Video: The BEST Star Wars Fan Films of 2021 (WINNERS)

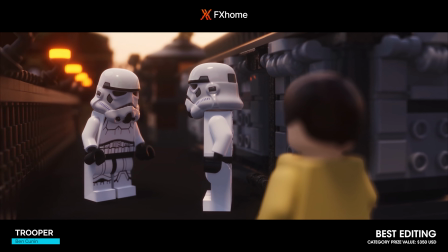4:19 But what stood out for us about Trooper was the fact that they were able to tell a fully self-contained story in only a minute and a half without anything feeling rushed.
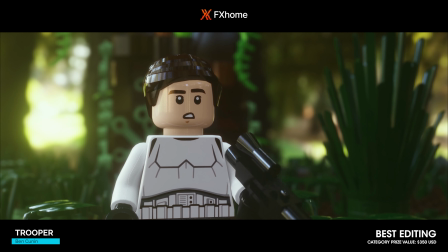4:27 It had a fun, snappy pace and kept us engaged the whole way through.
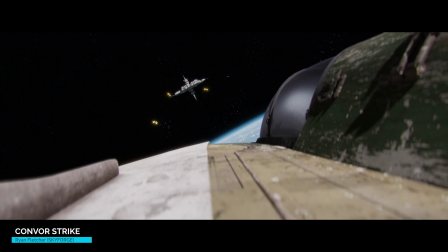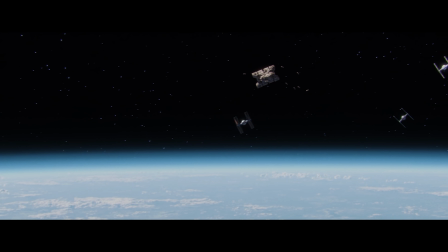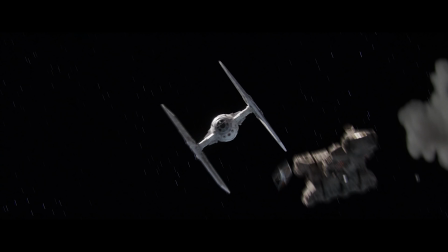4:55 Thank you.
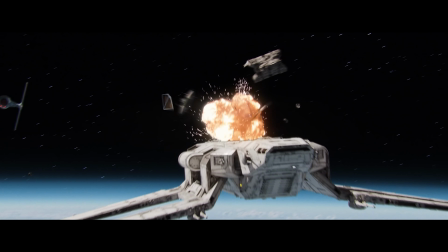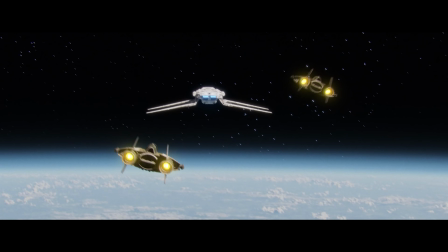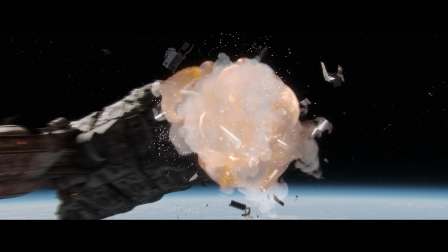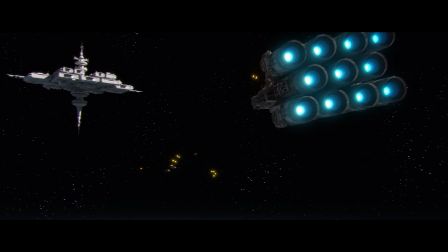5:13 them escape. They won't get past us.
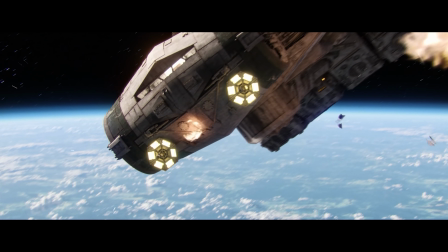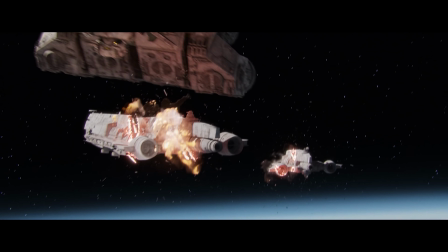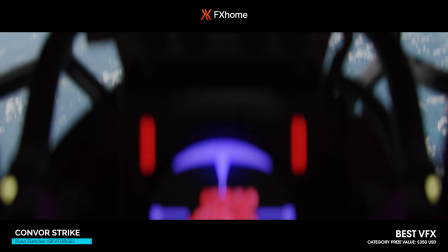5:27 We were extremely impressed by the render quality in this film.
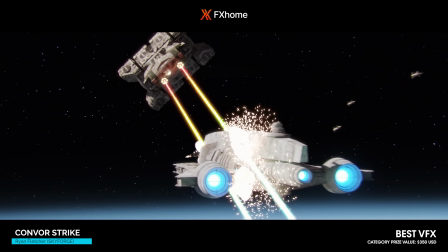5:30 The planet below looked incredible, the models had such high detail, and the shot of the ships being sliced in half was our most memorable VFX moment from all of the films.
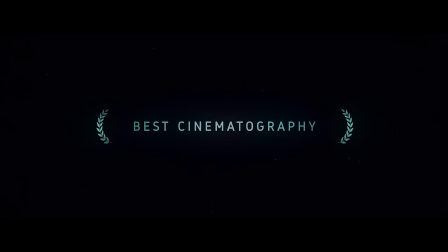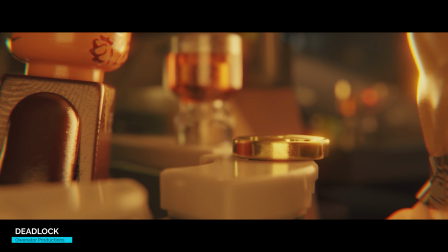5:50 Fella in the back said it's on him.
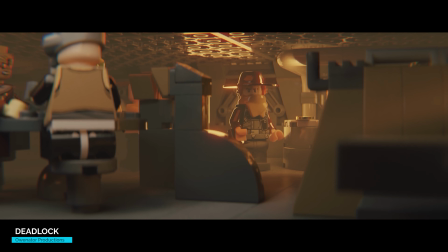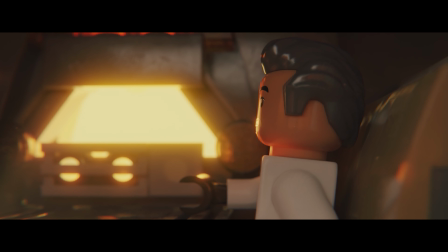6:01 I'm going to assume you know who I am, is that correct? I know who you are. As do I know of you, Mr. What was your name? Jax. Ah, yes, Mr. Jax, the bounty hunter. Jedi's Providence is what they call me. What they call me does make me sound quite terrifying, doesn't it? If you're Jedi.
What stood out to us about Deadlock was the lighting.
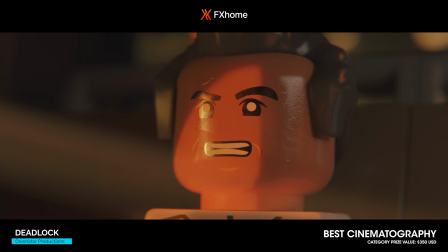6:32 Not only did it aid the overall emotion of the scene, but it also helped bring out the natural imperfections of the Lego, making it feel grounded and realistic.
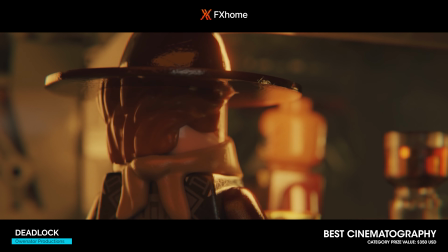6:40 We also loved how the shallow depth of field highlighted the miniature feel and how purposefully the shots were composed.
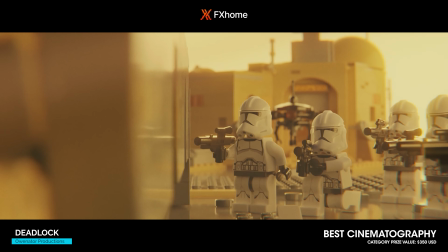6:46 And overall, it had a great visual palette, making it super memorable for us.
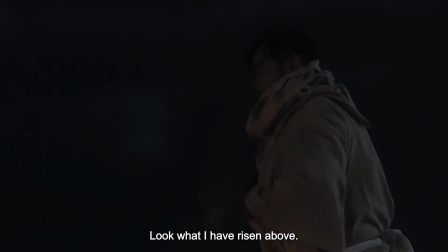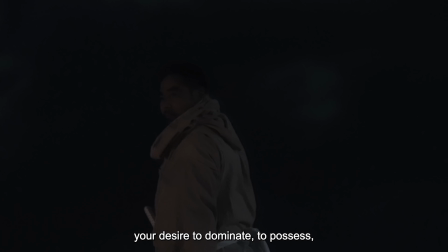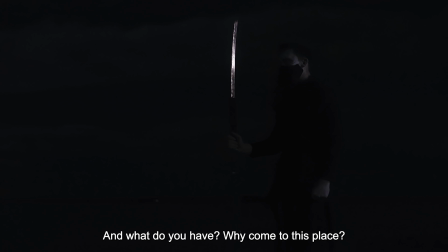7:44 自分の姿をよく見てみろ。ただの砂漠のネズミだ。俺が乗り越えてきたことを見ろ。俺はお前を殺すために来た。だがお前はここに残す方がもっとざらだな。負け犬が。命を奪ったり支配したり他人から奪い取ったりする欲望で自分を評価するならば お前には何がある。なぜここに来た？隠れるためか？ いや、お前には目的がある。何かを守るため。誰かを守るためだ。
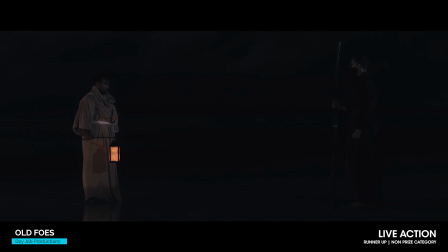7:57 This was one of the most unique films we received for the contest, and we really loved the approach the team took in reimagining the Obi-Wan versus Maul scene from Rebels.
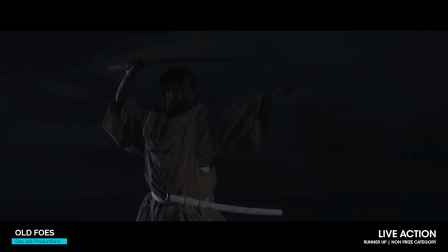8:07 It was really refreshing and enjoyable to watch, but we just wish the visuals weren't so dark, as it was often hard to make out some of the shots. Overall, it was a great concept, and we'd love to see more fan films like it.